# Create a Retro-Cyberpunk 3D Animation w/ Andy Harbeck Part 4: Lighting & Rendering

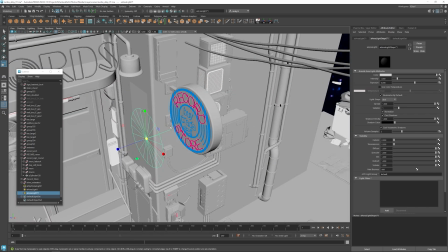[3:53]
So what I'm going to do is create this disc light here and I'm going to have one facing towards the sign and then I'm going to make another one that faces away so that's going to light up the sign behind it and then we're going to also put another light that shines out
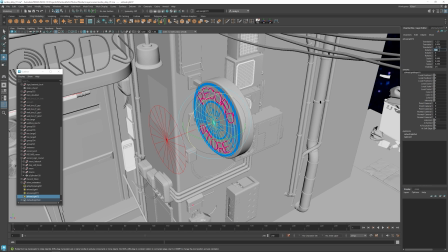[4:10]
from there so we're kind of recreating and exaggerating the light that the neon sign is going to give off
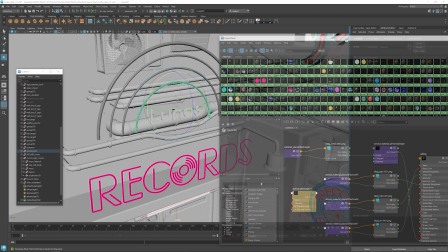[4:18]
next let's add some more of the neon materials to the tubes over
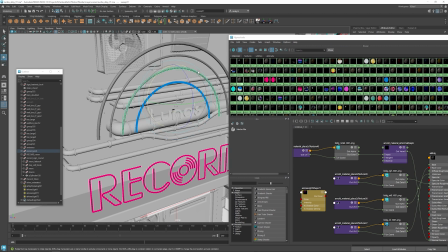[4:25]
here this is going to still kind of be like this 80s kind of style like the these rings kind of represent the grooves in like a record album.
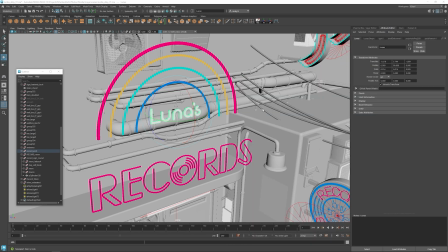[4:35]
I'm going to color these using kind of very retro 80s colors so that it kind of creates this nostalgic rainbow here.
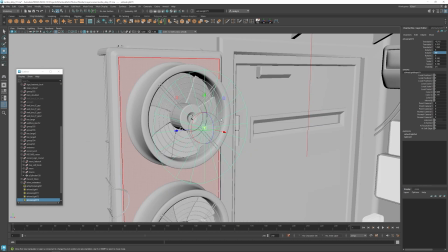[4:46]
In many of my pieces, I also like to light up the fan blades.
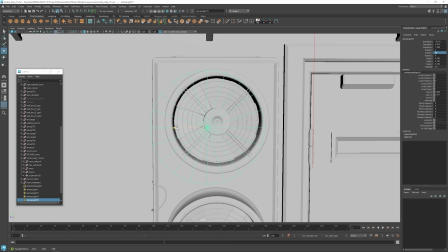[4:50]
So what I'll tend to do is either add a light right on the outside or right behind it so that you get that contrast so you can see the fan blades spinning more.
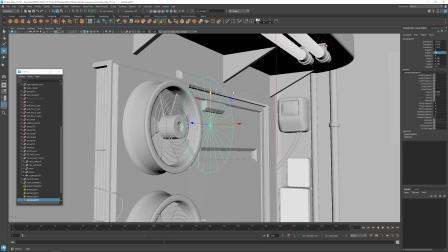[4:59]
Otherwise they just end up being really dark, especially when the scene is at night and you can't see a lot of light kind of bouncing around in there.
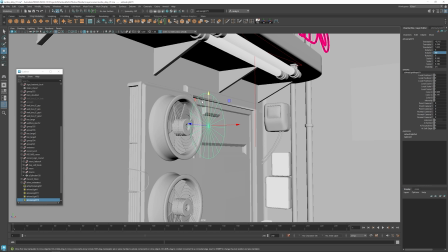[5:06]
So I'll add a little bit of an accent light and then it's kind of, it helps to kind of draw the eye to the fans moving as well.
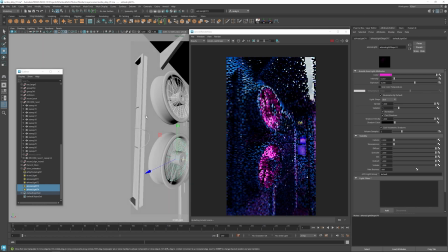[5:15]
Let's go ahead and start a render then so we can see kind of what the light is doing on these fans. It's a little bit strong here right now. We're getting a lot of reflection, so I'm going to try to tone this down a little bit here.
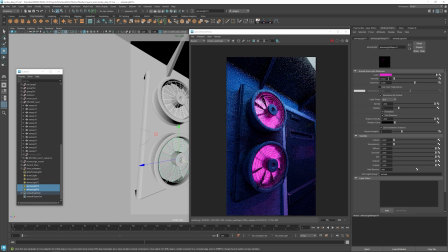[5:29]
I'm going to play with some of the saturation and some of the values.
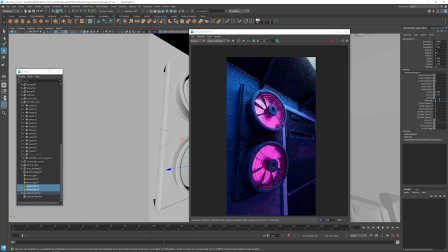[5:35]
Bring the intensity of those lights down a little bit. That's maybe too much. There we go. All right, well that's a good place there.
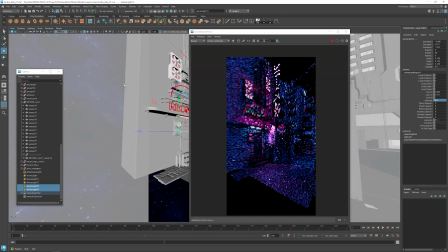[5:50]
Let's take a look at the rest of the scene and start building up the rest of the lights to create more focus and create more pools of light.
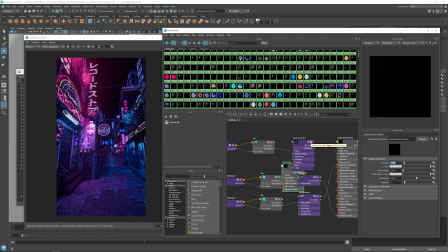[6:02]
the other thing that I'm going to do is I'm going to turn on some atmospherics that's going to give all the lights a little bit more of a glow in the scene here and it kind of adds a little bit more atmosphere to the scene especially since later on we're going to add
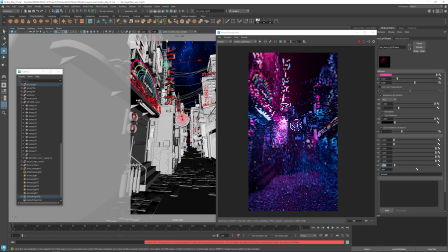[6:16]
some rain and if the scene feels like there's no real atmosphere in there it doesn't really help sell the rain look so adding a little bit of atmosphere can help kind of sell that look and it also adds a little bit of a nice glow to everything.
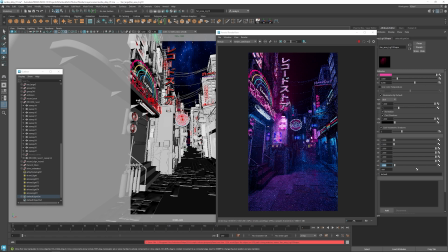[6:33]
I don't want it to be too strong because otherwise it just tends to wash everything out or it looks just really foggy or hazy, but I like enough that you can kind of see the lights illuminating the air, but not so much that it washes everything out.
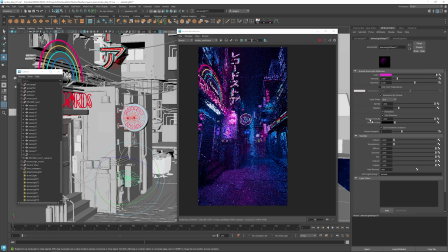[6:52]
Okay, so down here in the foreground I'm going to add another light. It's very kind of dark down here and we're not getting a lot of color or anything down on the ground and so I'm going to add
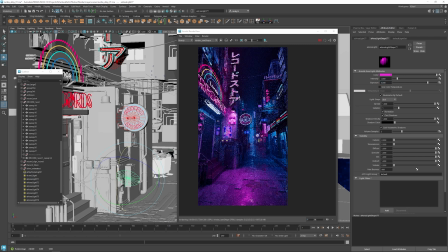[7:05]
like a light that kind of looks like it's coming from that street light above even though it's not maybe at the correct angle I'm going to cheat another light to kind of give some highlights on the ground here I want to get a little bit more color down there and
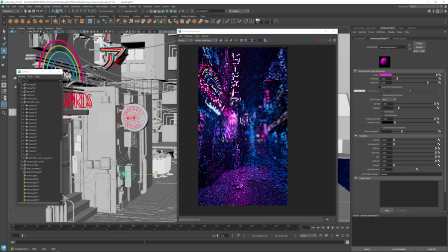[7:19]
a little bit more gradations I'll probably move it back so it's not too strong like this but sometimes it's nice to kind of cheat in little bit of light just for kind of artistic purposes.
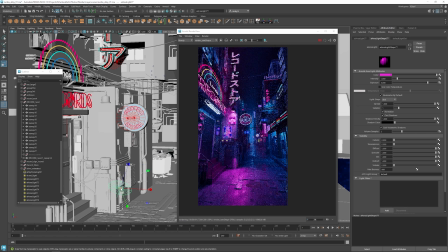[7:37]
The light is still motivated by the streetlight kind of up above there so there's a purpose for the light and then when you look at the piece it's gonna feel like it's coming from there even though we had to kind of cheat it to emphasize that a little bit more.